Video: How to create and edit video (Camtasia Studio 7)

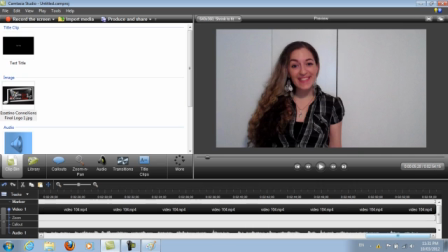So now let's go to the end. And at the end of the video is where I like to thank the viewer for watching, whether I'm saying it or I write it.
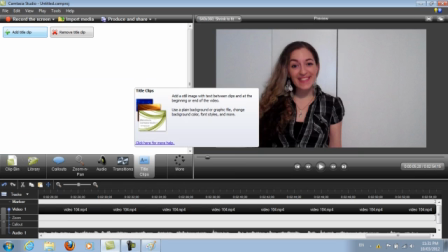So I'm going to add a title clip,
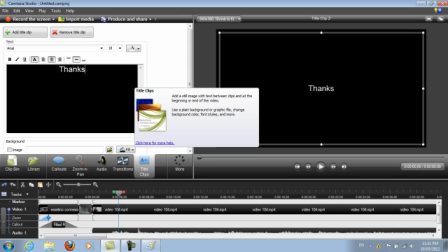and I usually either say it or I write it, or both.
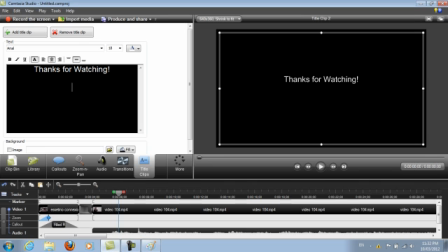So thanks for watching. And then what you want to do at the end is do a call to action. So what that means is you want to say something like, share this video, comment on this video,
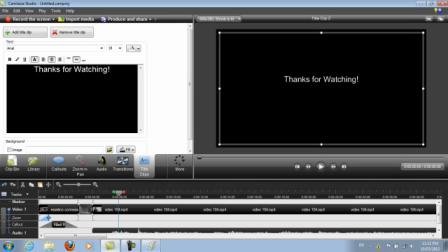follow me on Twitter, you can find my music here, something like that. An action that takes them somewhere, you know, go to my website here, email me here, that sort of thing.
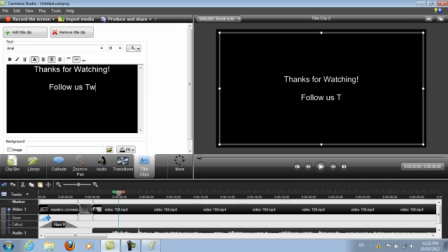So we'll just do the usual one that we do on Twitter.
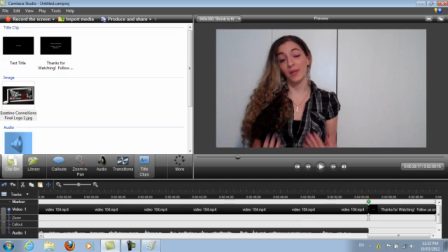Again, I like to do a transition into that.
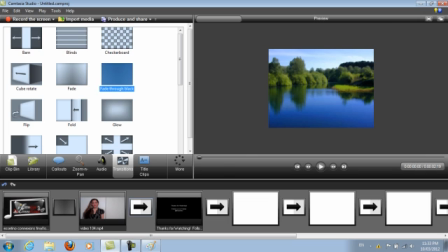Anytime anything is changing to a different clip, I like to do a transition.
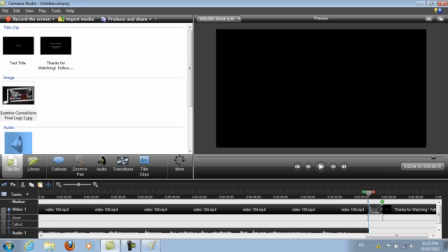So we'll just do that, and
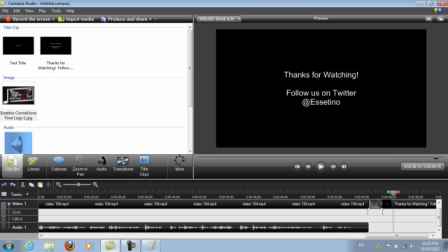so you see it just went right smoothly into that. Another thing I like to add in the videos is background music.
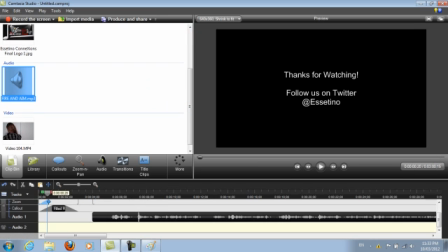And I have that already prepped here. This song is called Fire Then Aim, and it's actually one of Orit's tracks.
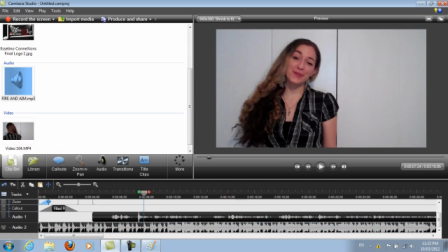It's from her debut album. It's her right there.
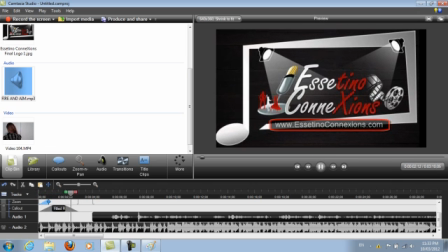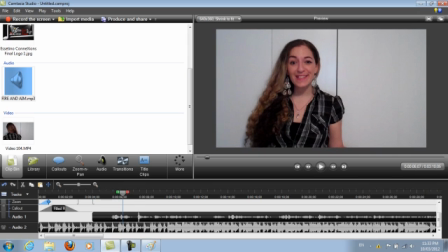Hey guys, how's it going?
So you can see that was pretty, that's loud while she's speaking right now.
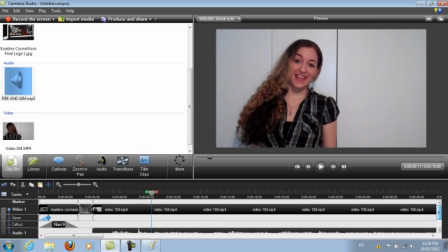My name is Orit.
So we've got to lower the volume of that background music so that we can hear her again.
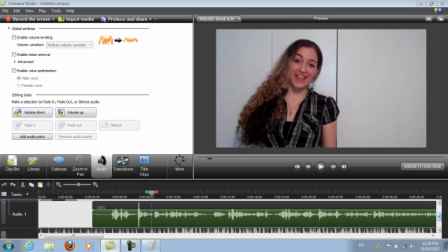So I'm going to go to audio and you can control the volume here.
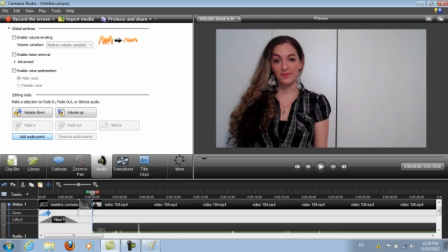With this software, you can add audio points,
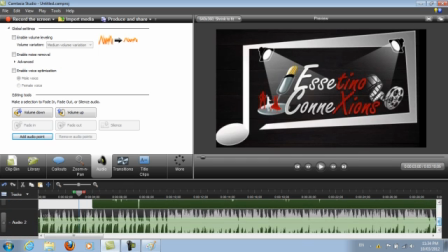and that allows you to lower one end
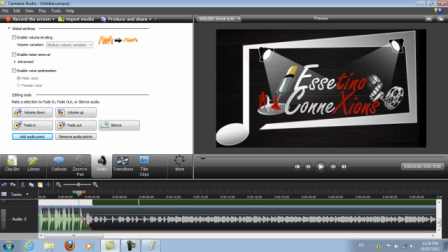of the song rather than the whole thing all at once. So you can do different parts.
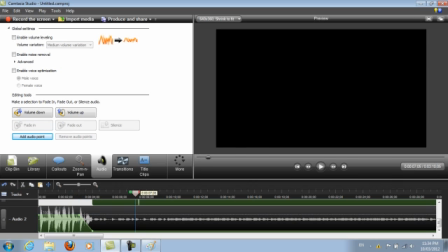So I'm just going to lower it down to there and just test out if we can hear her properly.
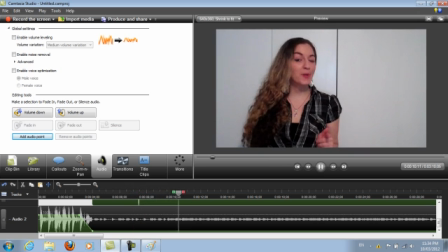My name is Orit, and in this video, I'm going to talk to you about three reasons.
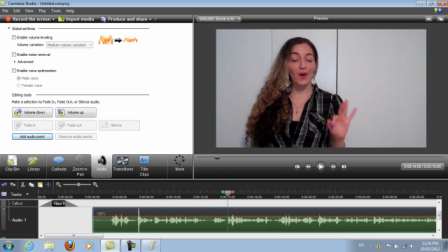It's just a little bit loud, so I'm just going to raise her volume up.
Three reasons on why creating online video is so important.
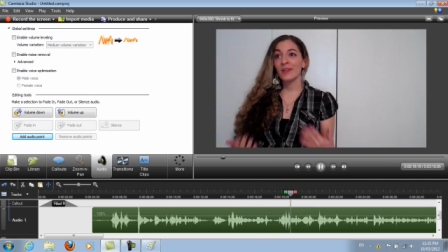Okay, and I'm going to be Okay.
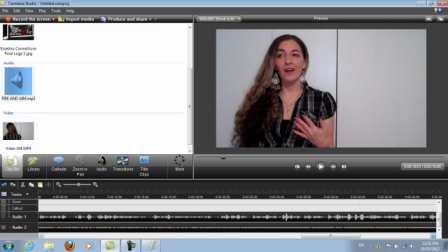So now that we've got the music, we can actually clip the end of it because it's too long.
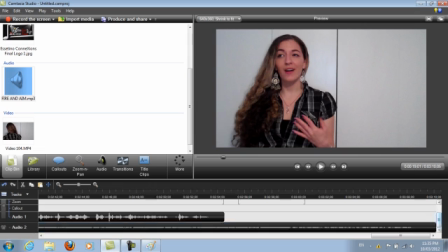As you can see, this is the song clip, and this is the end of the video, so it's too long.
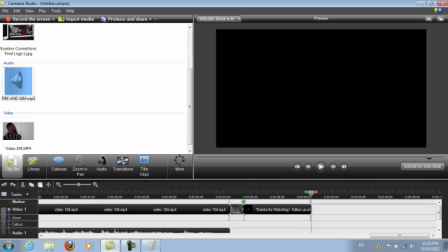So I'm just going to cut the end of that.
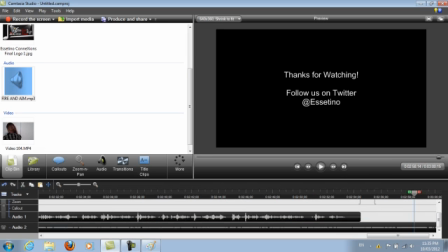And we can't just leave it like that because I just clipped it.
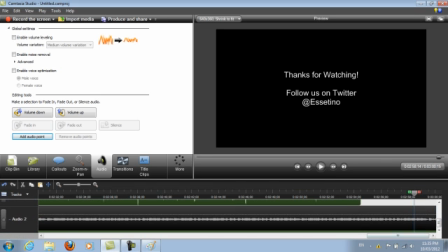So I'm going to have to fade out. So we'll do a nice fade out instead of just a jolting stop at the music.
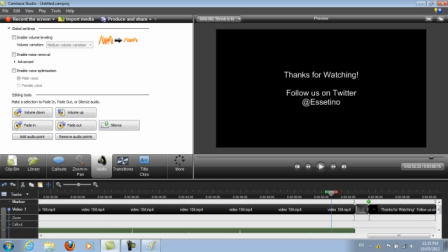So let's see here. See? That was a nice fade out so it doesn't go so abruptly,
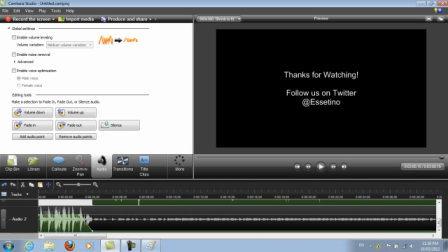unless you wanted to, unless that's the, you know, what you're going for in the video, you can do that.
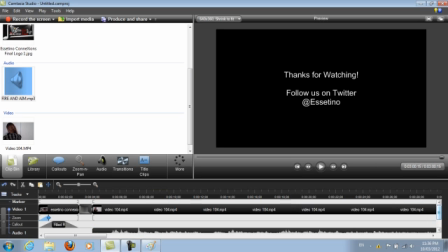So now that is about it. So we've got the meat section here where she's speaking, right?
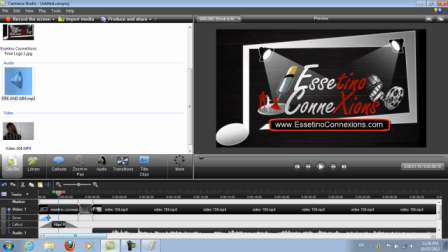And then the beginning. So you have your branded logo and your title and your website.